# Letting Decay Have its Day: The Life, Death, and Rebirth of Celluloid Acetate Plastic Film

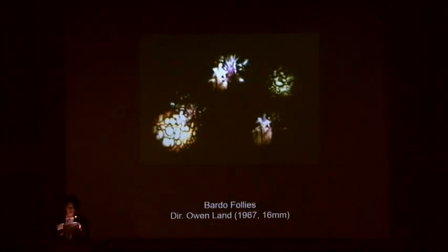(4:08)
Len proceeds to repeatedly loop the film strip through a motion picture projector, subjecting it to intense light, heat, and friction until the individual film cells begin to blister and pop.
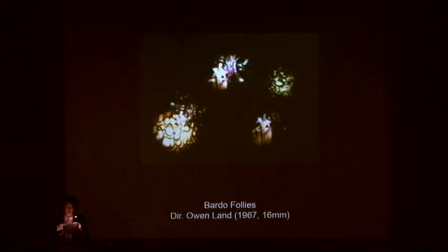(4:20)
The beauty queen image literally melts before our eyes in what essentially becomes a snuff show caused by the deterioration of acetate plastics. Land's elaborate deconstruction process is accomplished by using a motion picture projector as well as methods of optical reprinting.
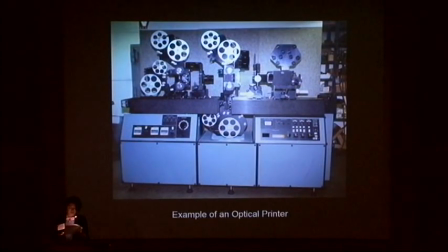(4:39)
Historically, these techniques have been used to bring still photographic images to cinematic life,
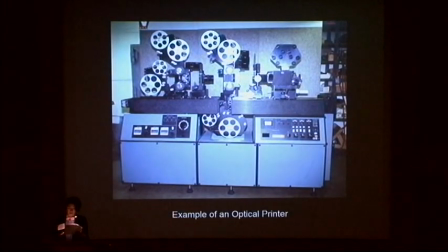(4:44)
to create pre-digital special effects, and to preserve analog film objects.
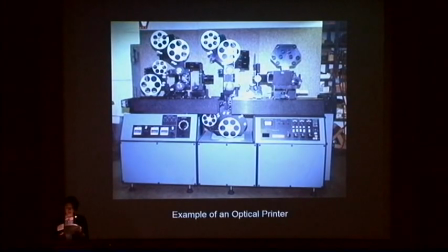(4:49)
Most basically described, optical reprinting works by mechanically linking a film projector to a motion picture camera. While a film strip plays through the projector, the link camera records the projected image, thereby transferring it onto another film strip.
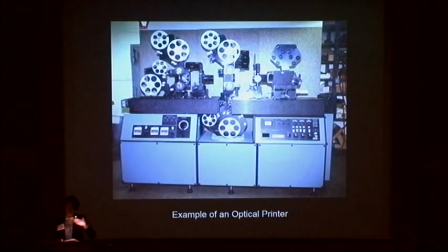(5:03)
So this made up Land's experiential process. So he played this whole movie through a projector so many times and at such repeated pace in light exposure that he then recorded the deterioration processes that happened.
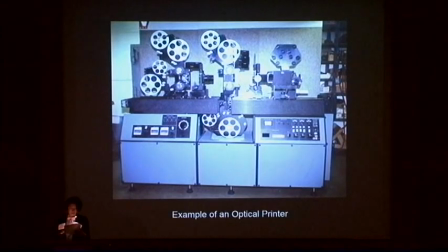(5:19)
When acetate safety film was first introduced as a replacement for volatile nitrate stock, optical printers were used to transpose nitrate-based film content onto what was then presumed to be a safer, more stable exhibition and preservation format. In the case of Bardot-Fallis, however, Land does not use this technology to save nor preserve the content of the home movie.
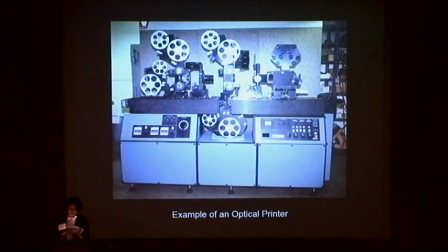(5:39)
On the contrary, he repurposes the optical printer and brandishes it as a creative tool or a destructive weapon depending on your perspective that triggers acetate's autocatalytic decomposition process and brings a different different sort of special visual effect to life.
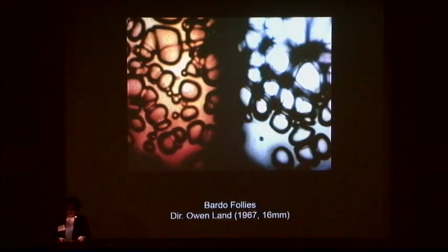(5:56)
The scintillating dance of acetate's materiality and a plastic degradation. Whether this is an act of destruction or creation however hinges upon and literally brings
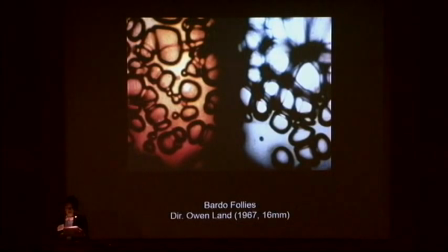(6:07)
to the surface if one thinks about cinema as an art object or as a media container and if photo cinematic materials should be allowed to age or accrue patina and I'm particularly interested in applying this concept of patina to film objects it's a term that's been theorized more
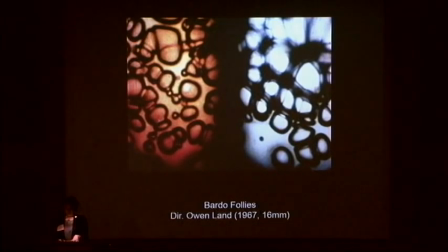(6:25)
typically within art historical and fine art conservation context and particularly as as a sign of aging time-passing historicity as actually adding value to fine art objects different case in film object contexts.
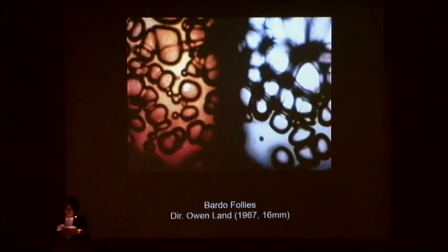(6:42)
So it is as motion picture films are projected they pick up nicks and cuts scuffs and scratches to the plastic backing of the strip. It is on this surface layer that the film object collects battle scars which are actually referred
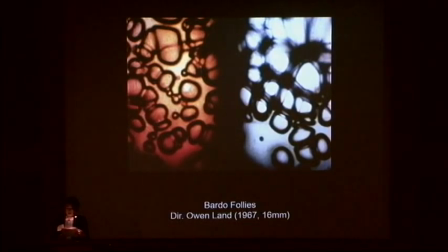(6:58)
to as artifacts that attests to the life it has led as an analog film object with its own history of projection. The topmost surface layer however is where the actual image contents are held and remain impervious to the same processes of wear, tear, aging, and natural decay that the bottom plastic layer is vulnerable to.
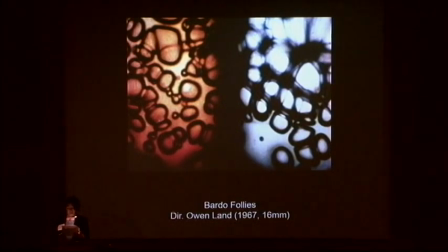(7:18)
In Land's process he disarticulates these layers and brings the typically invisible bottom most plastic layer to the foreground by stripping away the typically prized and privileged image. What he stages then is more than just a destructive death it is also a generative rebirth
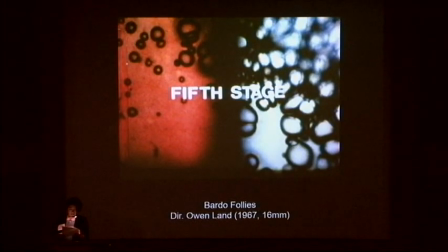(7:34)
like the proverbial Phoenix the acetate film base bubbles up and arises from apparent destruction to become newly visible through its visual spect a visual spectacle of decay and so another interesting point about land's work he actually
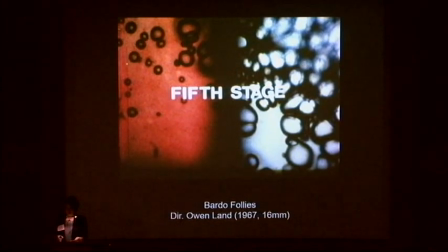(7:51)
does label and segment his film into progressive stages which again depending on perspective one could read as sort of the same chronicling that we give to biological diseases, so the stages of cancer, for example. Or Land is particularly interested in certain Tibetan philosophical practices
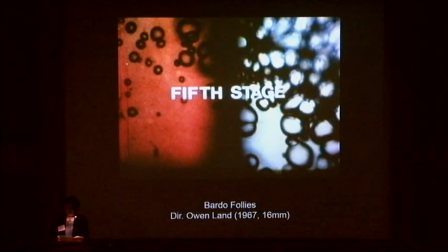(8:11)
that actually then see stages in that sort of forward-moving progression as a way to leave behind the material world and attain enlightenment.
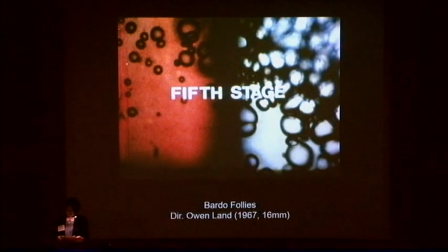(8:18)
So part of the title, Bardot Follies, Bardot being a liminal sort of state on the process to that path is referenced here. So, in traditional cinematic restoration and preservation practices, this type of work that Land is proposing to us would not really be allowed to happen.
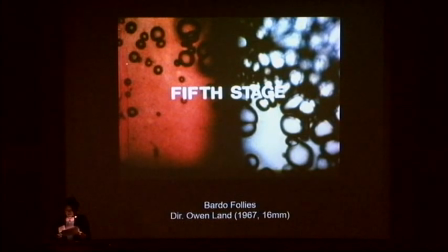(8:36)
In these contexts, film objects are seen more as vessels and containers and the image contents take priority while the dinged-up decay-prone base layer is typically stripped away and replaced in order to preserve visual access to the image.
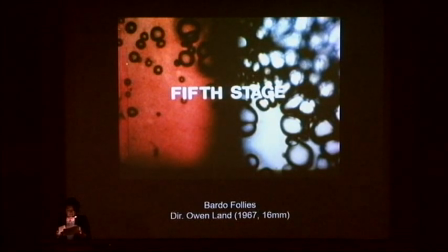(8:51)
Other industry leaders and even the Kodak Company has stated that the primary goal in the majority of these motion picture conservation scenarios is to preserve the irreplaceable image content supported by the film strip and not the actual film strip itself.
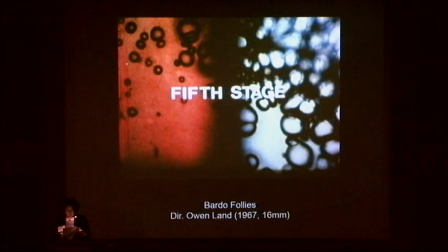(9:07)
Thus, desires for the image and access take precedence over the film as objects, and all resources and technical interventions are typically allocated towards the maintenance of the image. Land questions and even reverses these paradigms by repurposing an old preservation technology to neither serve nor
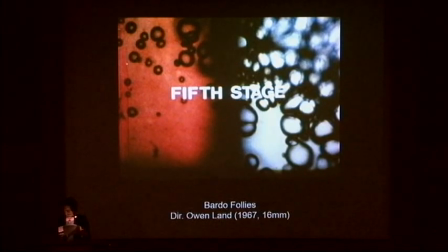(9:25)
protect the image but rather to make the off invisible base materials visible even if it is through their own destruction.
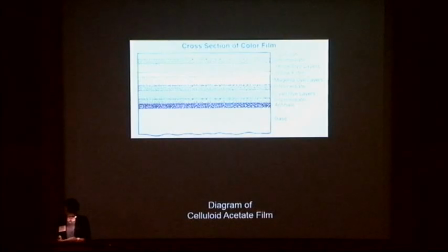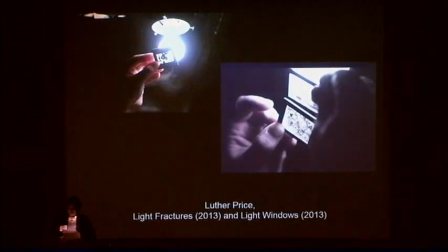(9:41)
Working through many of the same themes, though almost 50 years after Lanz Bardot-Fallis,
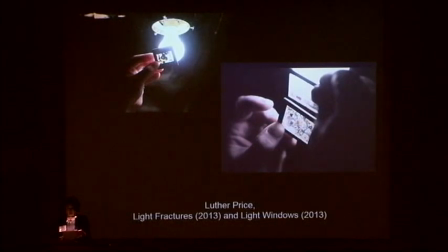(9:46)
Luther Price began his own experience with acetate decay by encouraging his photocinematic works to age, crumble, and eventually dissolve into oblivion. While Price's body of work includes a wide range of film practices including collages that piece together medical films and home movies with hardcore pornography,
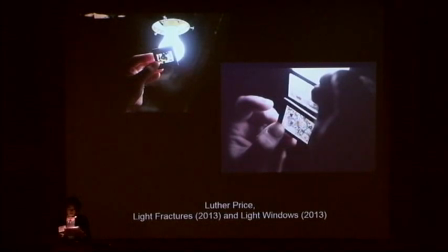(10:05)
I'll be focusing on one particular strain of his work. So never fear, no pornography. His light fractures and light windows installation pieces. In these works, Price uses damaged pieces of 16 and 35 millimeter acetate film to open a window onto the sublime beauty of decay,
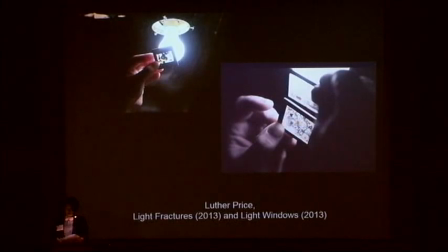(10:24)
as well as shed light on a growing ethos for ephemeral images and roughed-up aesthetics that are becoming more prevalent and popular in contemporary visual culture.
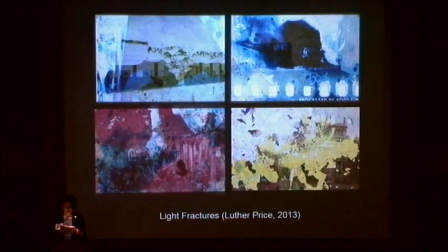(10:35)
Using materialist-inspired techniques,
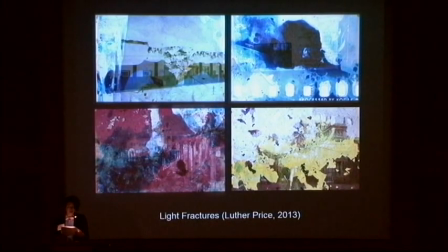(10:38)
Price employs physical manhandling, chemical baths, even underground burial to instigate acetate's natural decomposition processes. The end results are, and this is a quote, incredibly fucked with film objects that exist as monstrous resurrections.
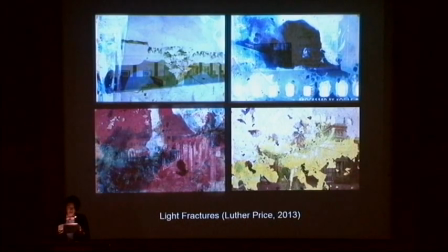(10:55)
In fact, Price's images are so impacted by their physical alterations that they cease to be playable through standard motion picture projectors. Price's films actually even inflict damage to projectors instead of being damaged by the projector, as in the case of Land's work with Bardot-Faliz. To overcome this obstacle,
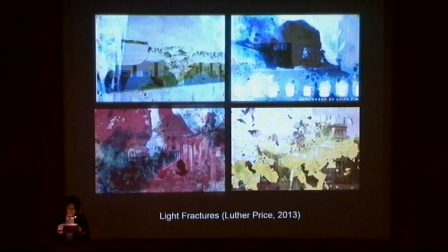(11:13)
Price turns his cinematic snippets back into still photographs and presents them to his viewing audience as a carouseling parade of decomposition.
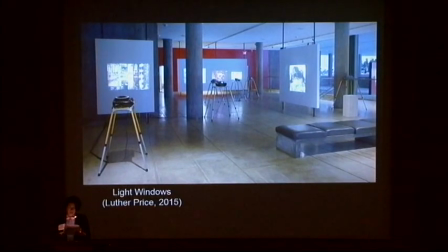(11:23)
Price's slideshow format not only brings cinema back to its photographic primal scene but reenacts the early practices of travelogue exhibitions, a genre that desire to show off beautiful sites and preserve exotic experiences of travel and turning them into lasting visual souvenirs.
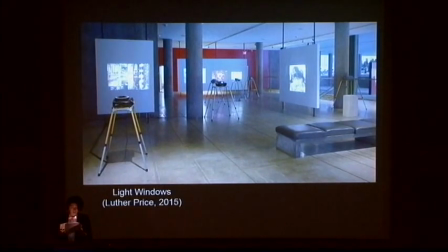(11:41)
The evocation of travelogues is especially poignant when further thought through the lens of the recent fetishization of ruined landscape images within contemporary visual culture, which have colloquially been referred to as ruin porn.
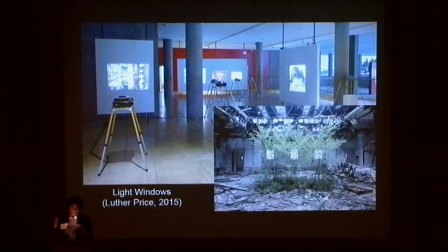(11:56)
There is no standing definition for ruin porn, though perhaps some of you know it's ever-present on many a tumblr feed, in the same way that one just knows pornography when they see it. But there is a common theme within most ruin porn images, decrepit man-made buildings and other feats of civilization or technology that
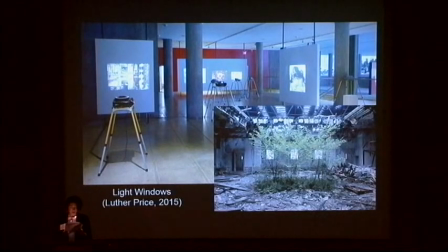(12:15)
have fallen into ruinous disarray or have been literally overtaken by unchecked natural forces.